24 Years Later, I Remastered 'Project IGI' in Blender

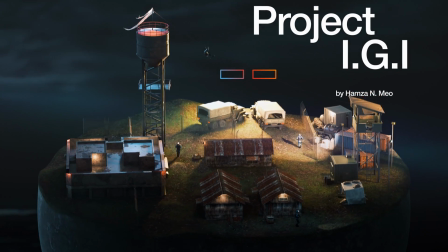0:00 Project IGI, one of the most memorable games of the FPS genre in the early 2000s.
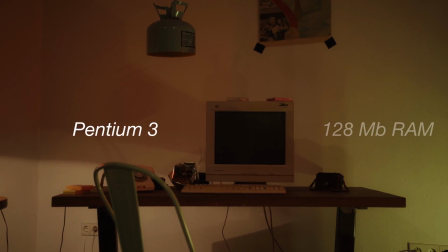0:05 I remember playing it on my Pentium 3 processor with 128MB of RAM on a CRT monitor.
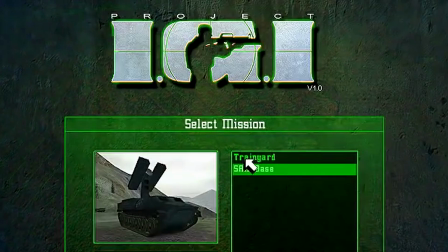0:12 Good days. Today we recreate Mission 1, the train yard of Project IGI.
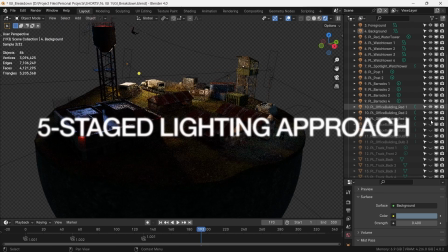0:18 Together with the scene assembly we will cover a unique 5 stage lighting approach for dark scenes in Blender.
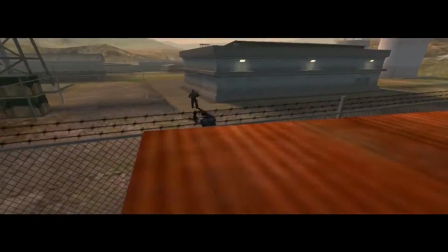0:24 In the mission we infiltrate the enemy base to get onto a truck as an SAS commando.
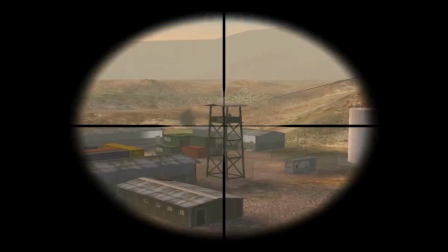0:30 We clear this building, take the position on the water tower as a sniper, take out the enemy on the watchtower and use the zip line to go to the other side.
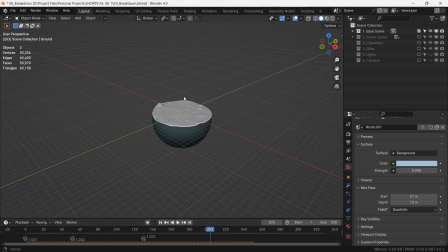0:39 Let's start putting the scene together. The links for all the models are provided in the description.
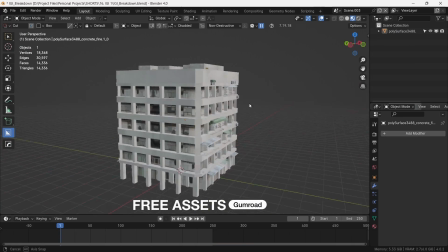0:44 For starters we select this building because the top of the building matches our reference a bit.
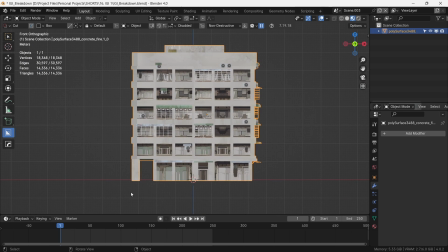0:49 However this model is a bit higher than we need it to be. So what do we do? We slash it down using booleans.
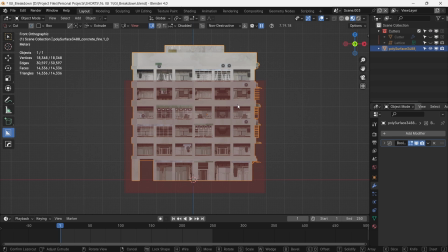0:56 Using box cutter, I will slice the lower part of the building.
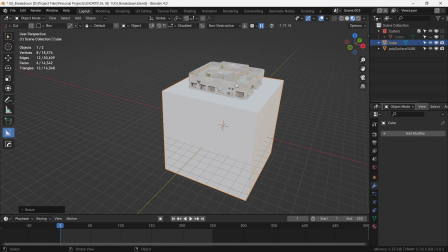1:00 If you do not have box cutter, you can just place a cube and use a boolean modifier to the building.
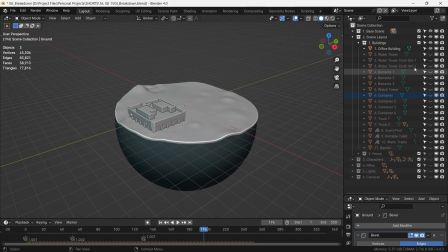1:06 Either way, this gives us the height needed for our office building. Next, we place the water tower and a small cloth sim on top of it to just give it some movement.
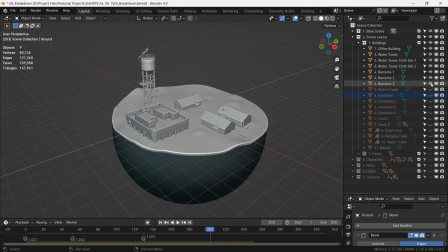1:15 We then place the barracks according to our reference, the watchtower here and some containers over here.
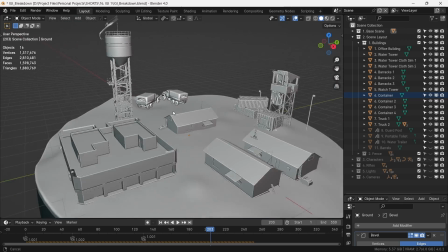1:22 The trucks, although not in the reference, do provide a context to the mission and the story of our sequence, so we do make a point of adding them to our little world.
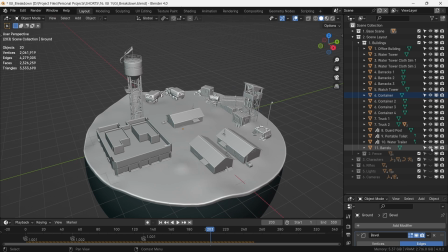1:31 Lastly, we fence the entire area according to the flow of the fence in the reference.
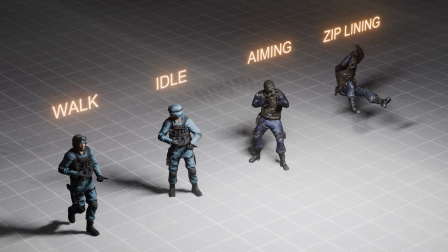1:36 Fence in the reference. The characters are just soldier characters from Mixamo, animated as walk cycle,
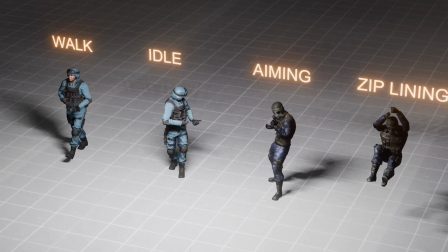1:43 idle, aiming, and ziplining. Fairly straightforward.
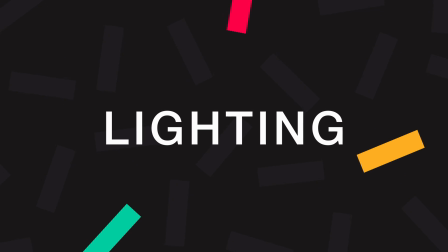1:48 Let's now start lighting. We'll do it by a five-stage lighting process.
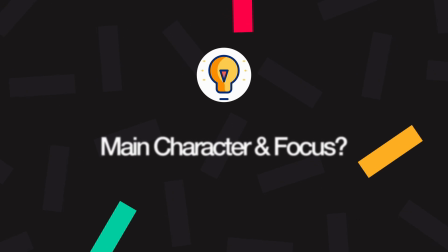1:54 When you start lighting something, think of what or who is the main character of the story and where you want the focus to go towards.
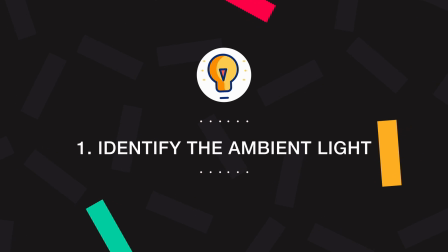2:01 Firstly, we identify the ambient light. Second, we identify the main character.
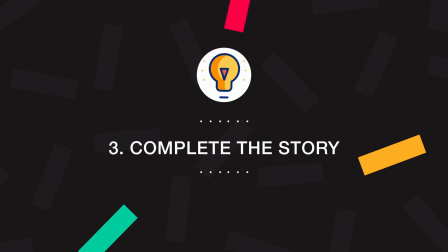2:08 Third, we complete the story of the main character. Fourthly, we light the foreground, mid-ground and background.
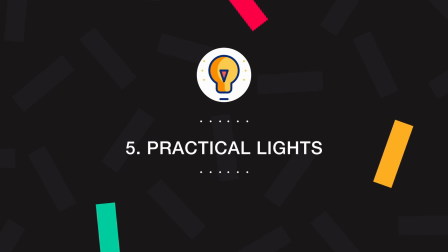2:16 And finally, some practical lights. lights. We start with the ambient light.
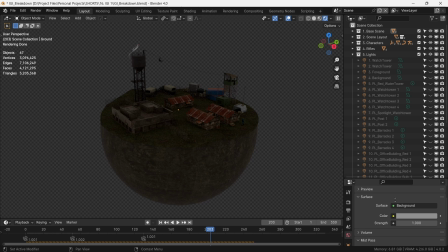2:21 This will be a night scene which means there is some amount of ambient moonlight that is wrapping everything. We do this by simply going into the world lighting, giving it a blue color and decreasing the strength to let's say 0.4. Now the next step is to identify the main character.
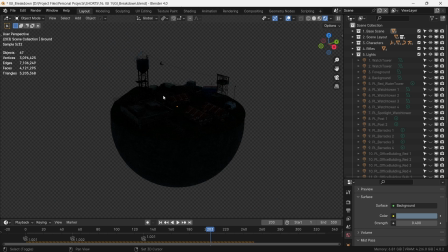2:38 Our clandestine operative David Jones is the main character on the water tower so we'll start lighting from here.
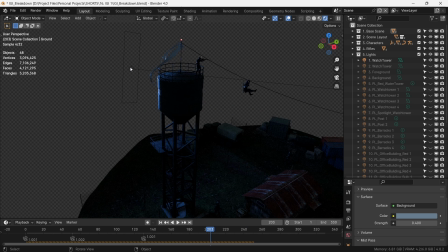2:44 By and large we'll use the backlight technique which I've talked about in one of the previous videos.
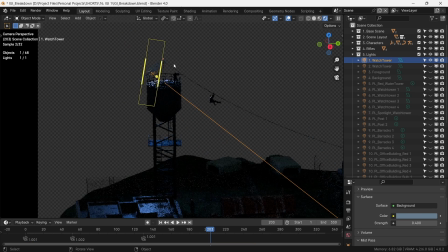2:49 What it essentially is, is placing the light at the back of the subject which gives it a heroic or cinematic look, so to say.
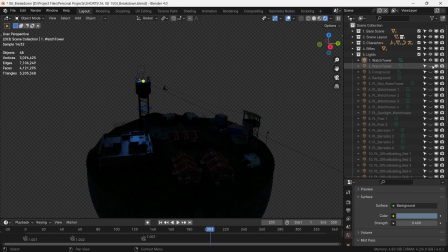2:56 Next we complete the story of the character. From the water tower, he takes out the guard on the watchtower.
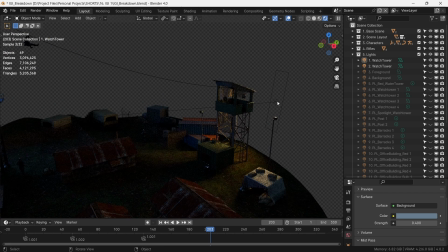3:03 So we light the watchtower using the same backlight technique.
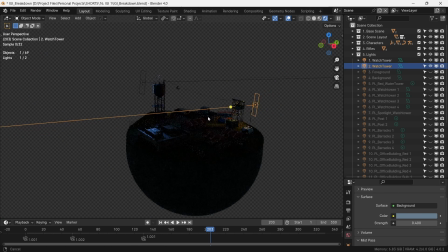3:07 If we place the light here, it's still on the back but it gives a good shaft of light through these buildings.
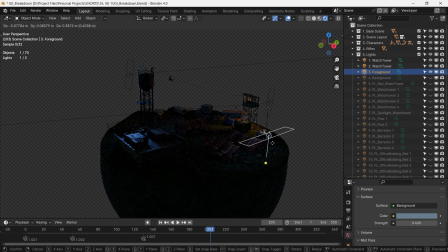3:14 Next we light the foreground, in this case with a simple area light shining from the top with a very low intensity because we do not want the focus to be on the foreground.
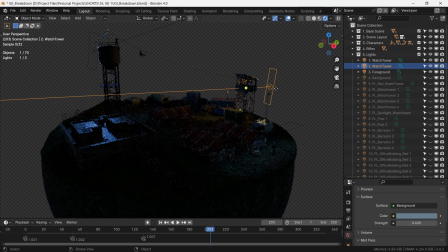3:23 The mid-ground we've already taken care of as this light doubles as mid-ground light as well. And for the background we again put a backlight to light it up. Now admittedly this light does take focus away from the mid-ground where the action is happening, but it also wraps the entire scene in backlight.
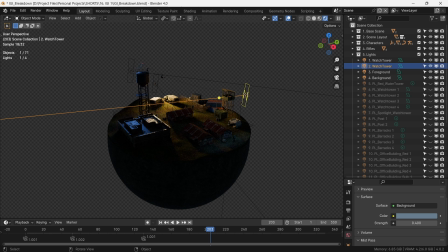3:41 We have a creative decision to make. Which light to give more intensity to? The mid-ground light or the background light? It's really up to you, but to me the brighter backlight looked a bit better, so we stick to that.
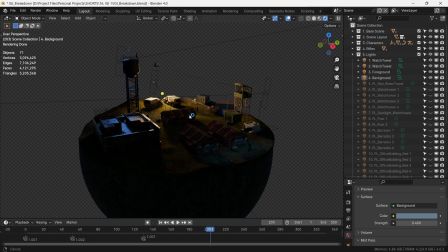3:54 We'll now add in some practical lights. These are the lights that you see in the scene, like bulbs, LEDs, lamps, candles, etc. On the water tower, let's add a bright LED light to show that this is where the story starts.
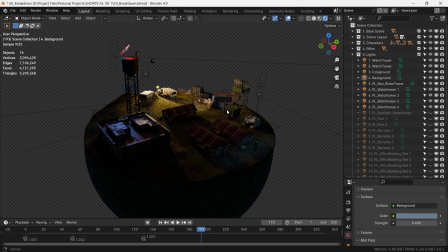4:09 Next, we go to the watchtower and add lights on these lamps. We add a spotlight to the spotlight of the tower.
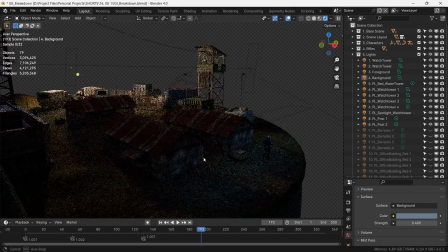4:16 We add a point light inside the post here. To simulate bulbs on these barracks, we add point lights on the barracks where the bulbs should be.
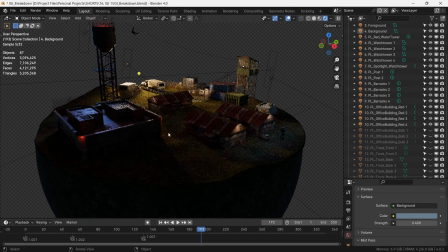4:25 For practical lights on the office building, we add red light on all four corners as if the security cameras are operating.
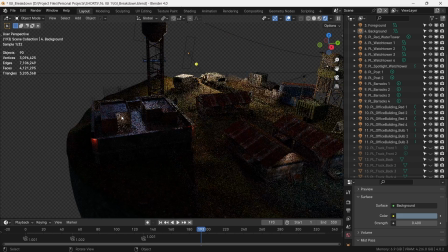4:33 And for the sake of completion, yellow bulbs as point lights in the back and front.
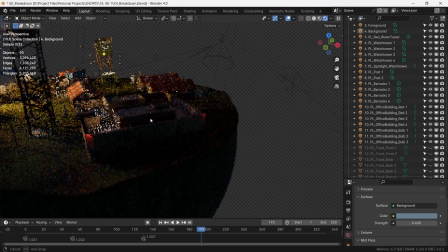4:39 This gives a good yellow and blue contrast which we also refer to as cheat lighting scheme sometimes.
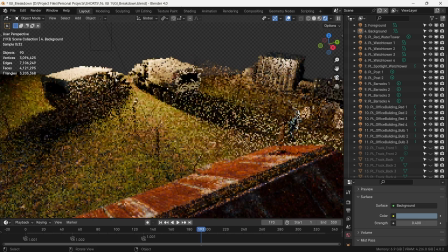4:45 We also have point lights to show the headlights of the truck and an emissive red plane for these red lights in the back.
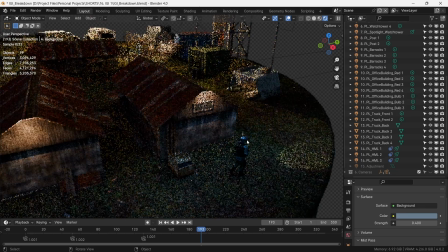4:51 As last practical lights, we'll add helmet-mounted lights on the soldier's helmets. For this we use a spotlight and apply a child of constraint to it.
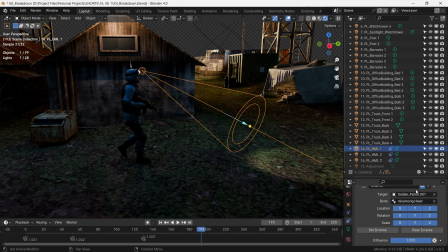5:00 We select the armature as the target and select the head bone as the parent bone. Now wherever the head moves, the light moves with it.
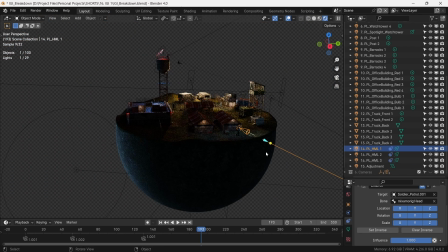5:08 Finally, we add light from the side on the semi-sphere to add a gradient shadow to eliminate the flat look.
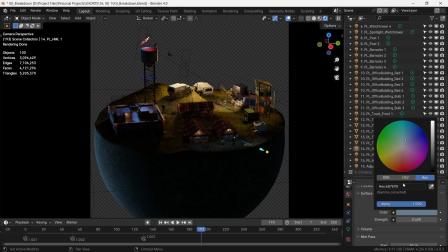5:14 This is the lighting process that I use to light up dark environments. Do let me know your suggestions so we can build up on this together.
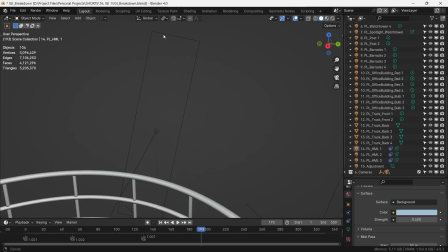5:22 We'll set up one extra camera for the Dragunov scope that looks from the perspective of Jones.
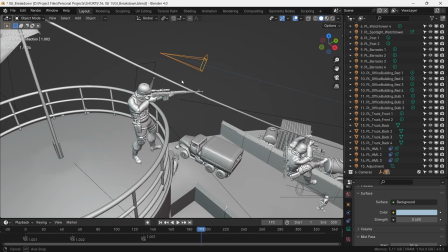5:27 Just don't mind the scope going through the head at this time. We'll set the focal length to 140mm.
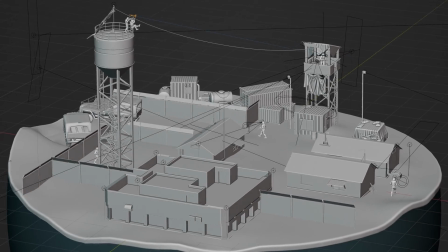5:33 With this all set up, we start the render.
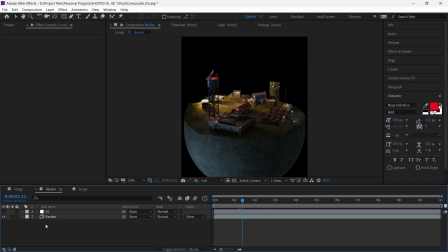5:36 In compositing, we bring our render layer and color corrector to bring the focus from the bottom to the middle of the frame.
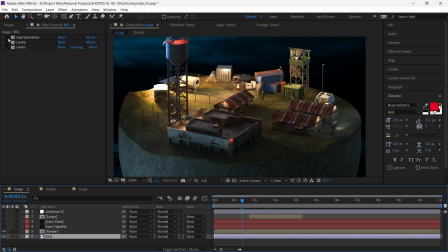5:43 For the background, we decrease the saturation, levels effect to lift up the darks a bit, and then a low vignette.
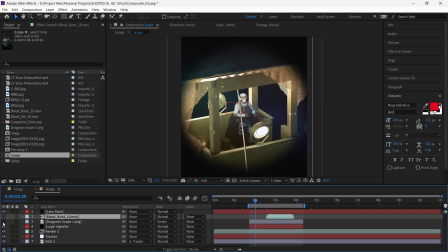5:50 For the sniper camera, we add a black feathered mask and a scope reticle, adding a blood splatter from when we take the shot.
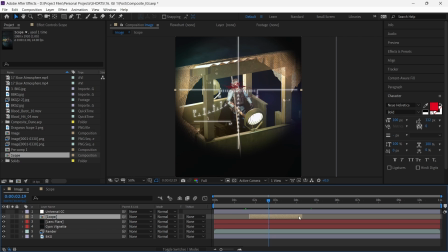5:58 A lens flare to add in haze, and finally, a universal color correction to bind everything together.
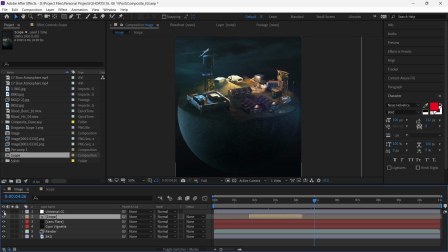6:05 We now have our final composite.
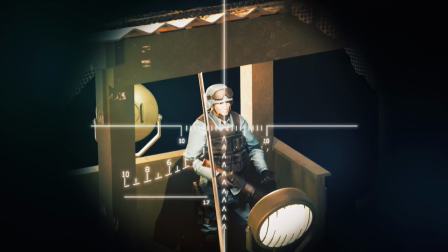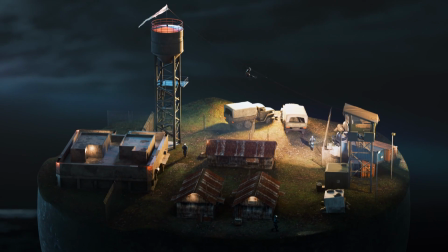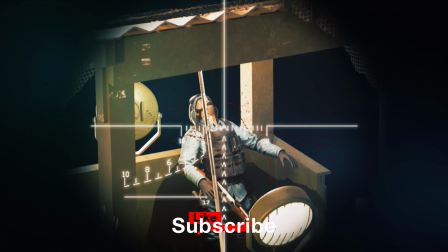6:18 Let me know if you have further suggestions for this series. Like and subscribe if this was of value to you.
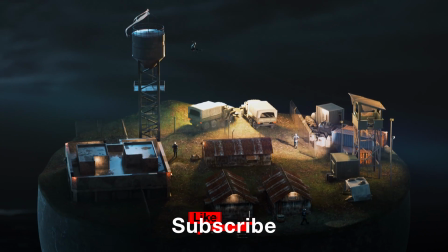6:24 We'll meet again. Farewell.